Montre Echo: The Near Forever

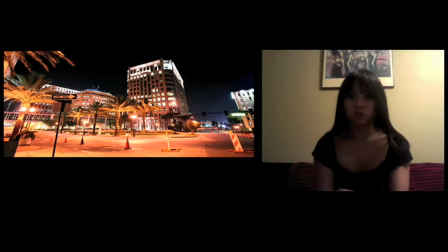[4:10]
So that was a really great and nice feeling to see everything come full circle.
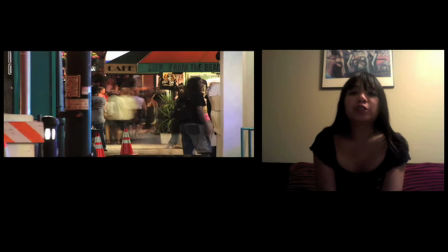[4:16]
The third track that we started working on for the Mantro Echo album turned out to be Chrysoglot.
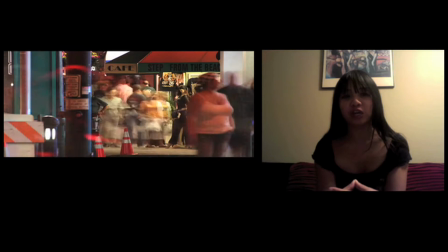[4:22]
And Chrysoglot had this very, very beautiful lush main hook,
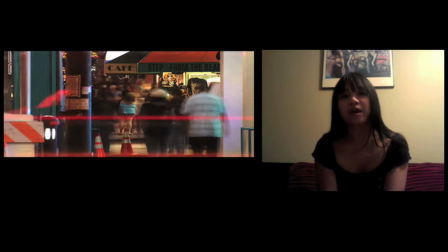[4:27]
main piano hook that I base everything around and I really think
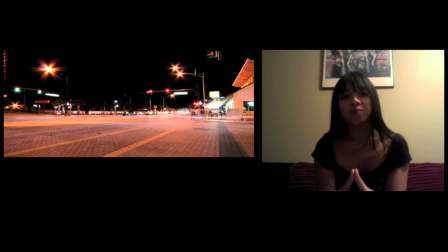[4:33]
it conjured up a lot of visuals for me but thinking about that visual aspect,
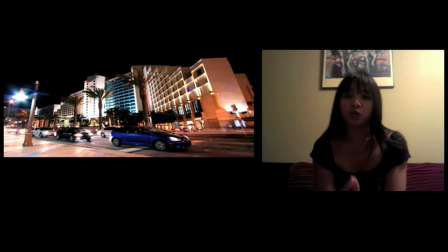[4:39]
having a visual aspect to our music was really important and this is where
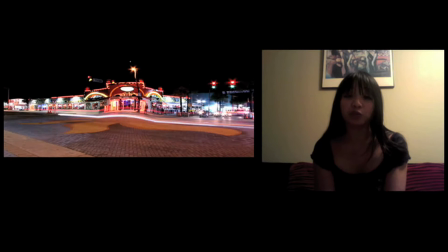[4:44]
visual artist Benton C. Bainbridge came into the picture. Hi, I'm Benton C. Maybridge, video artist and ARP 2600 fan speaking to you from the Bronx. When Mary and Jeffrey asked me to shoot a video for Chris O'Glott, I hoped to capture that lush contemplative feeling of the song in pictures.
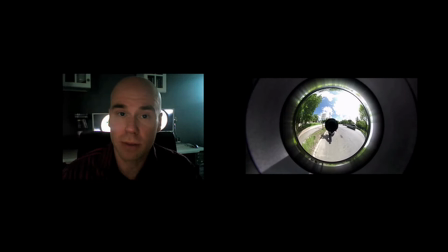[5:06]
It was springtime, so I said to myself, what better place to shoot than New York Botanical Gardens? But at the same time, I didn't really want it to feel too real. I wanted to create a sort of fantasy space.
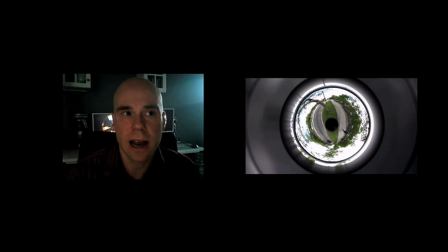[5:18]
So I was looking at that time at pictures with the so-called planetoid effect,
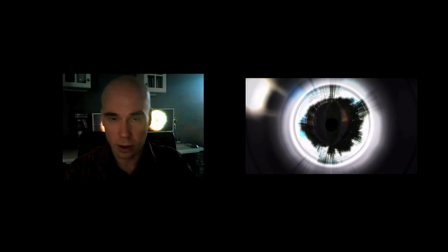[5:23]
and I managed to find this lens online that captures a 360-degree
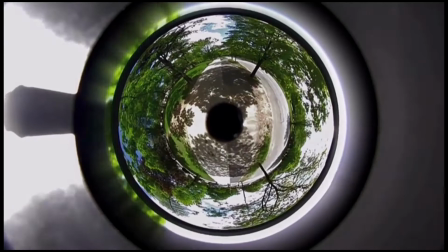[5:29]
view around the camera and went off to Botanical Gardens to shoot.
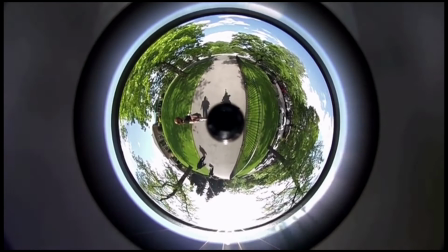[5:34]
I wanted to capture all the sunbathers and solace seekers,
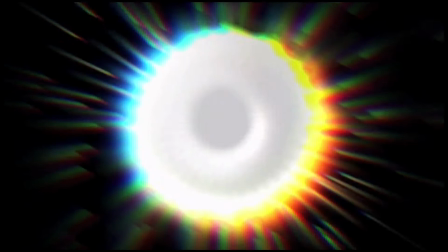[5:39]
but I also wanted to create a sort of unreal or surreal kind of space,
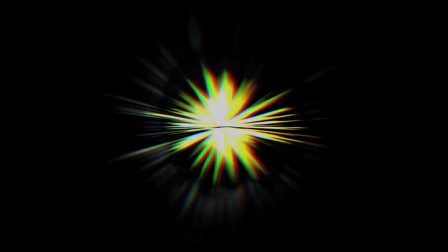[5:46]
so I took advantage of that planetoid effect and did little tricks
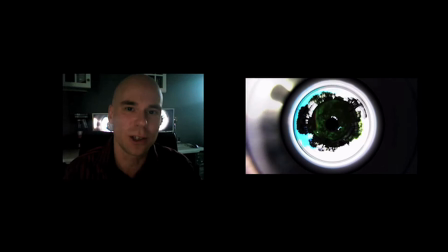[5:51]
with it like sticking the lens up above my head and walking around the gardens and getting strange
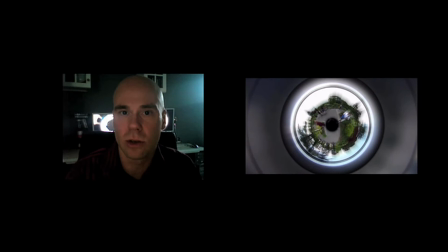[5:56]
looks from people. But also the camera had a super speed slow-mo effect where I could shoot 10 times slow motion,
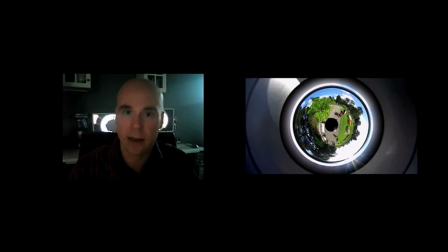[6:04]
so say one second would become 10 seconds of video time, of screen time.
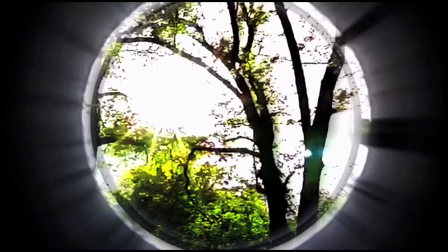[6:09]
I was just really looking at all the different ways people enjoyed the gardens and took it all in.
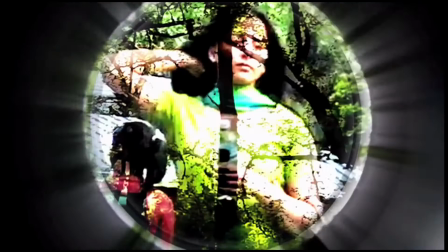[6:17]
I also had this other agenda in my mind which is that people of course think of the Bronx as this
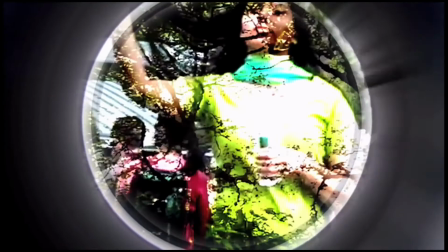[6:23]
sort of you know desolate urban area which it hasn't been for some time.
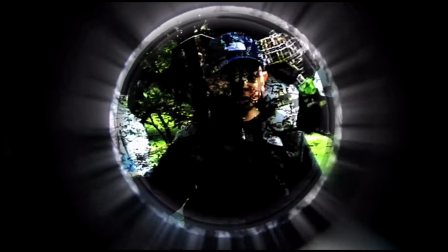[6:30]
I've actually found that it's one of the most beautiful parts of New York City because one quarter of the area of the Bronx is actually Parkland,
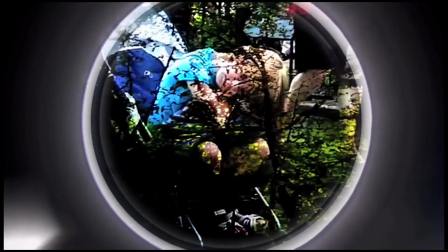[6:37]
and I happen to live in that part of the Bronx.
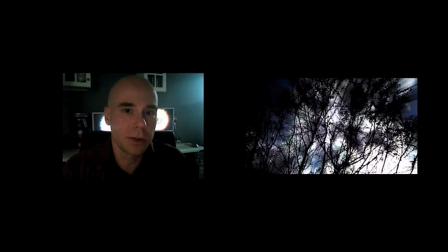[6:40]
I also wanted to capture a bit of the tempo of the Bronx, you know, the place where hip-hop came from.
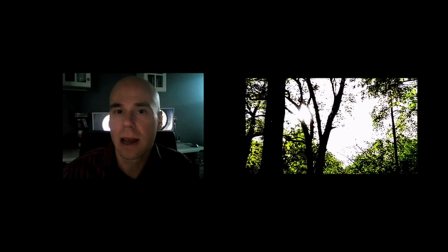[6:46]
It's interesting. I like the tempo of Chris O'Glott and didn't necessarily think about it at the time, but there is something about this neighborhood where people all kind of move a little bit slower, you know,
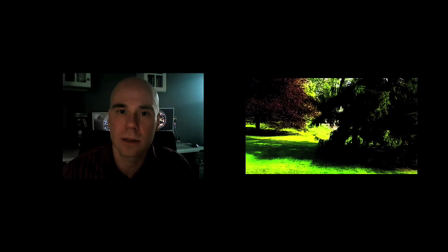[6:58]
with that hip-hop kind of tempo. and so capturing things in slow motion actually captures something about how I feel about this part of New York City.
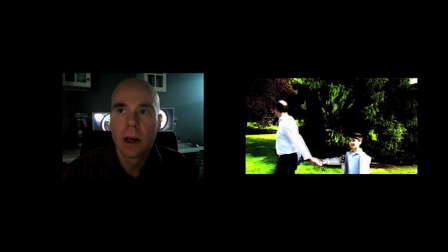[7:07]
Thinking about the video design for the Monterey Echo live show,
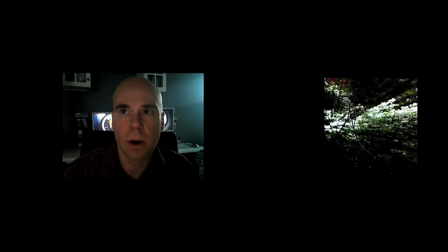[7:11]
I really want the video to be both
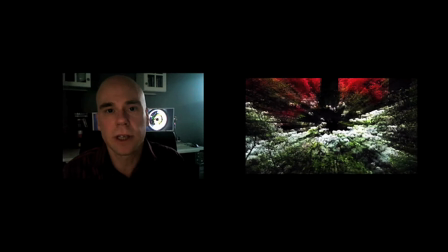[7:17]
a movie in the sense of something that you could watch and lose yourself in,
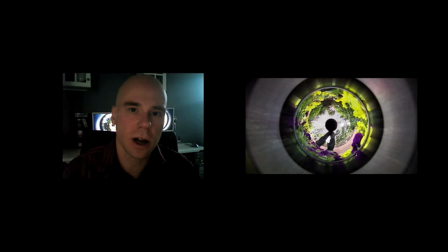[7:22]
but also I want the video to just disappear and allow you to concentrate just on the musicianship,
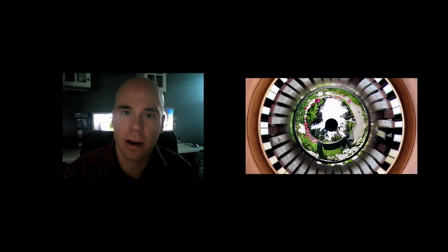[7:31]
happening on the stage right in front of you. At times you should be able to almost forget about the fact that the video
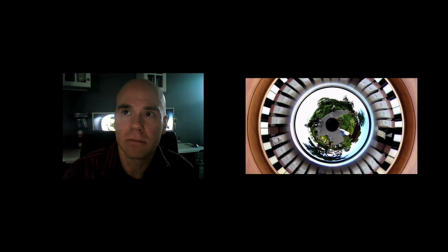[7:38]
is there and it should almost be more like lighting or sort of an abstract echo of the mood that's coming from the music.
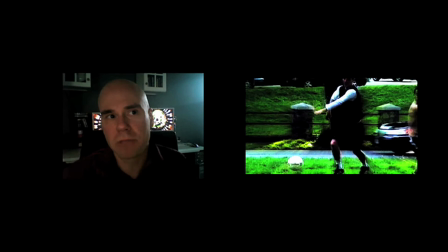[7:50]
Hopefully the video will dance on that line between a movie that you watch and just light that gives a mood to the room.
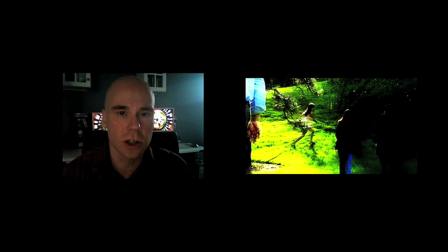[7:58]
Sort of like jazz musicians will take their solos or they'll comp behind other musicians,
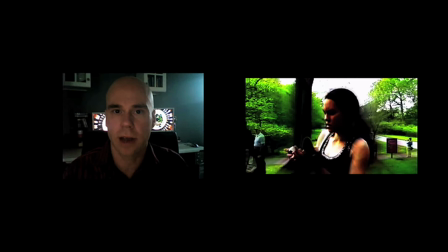[8:05]
there are times when the role of video should really be just to support
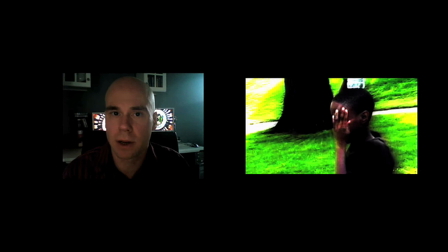[8:10]
the act on the stage and should be pretty ignorable, should be almost subliminal in its effect.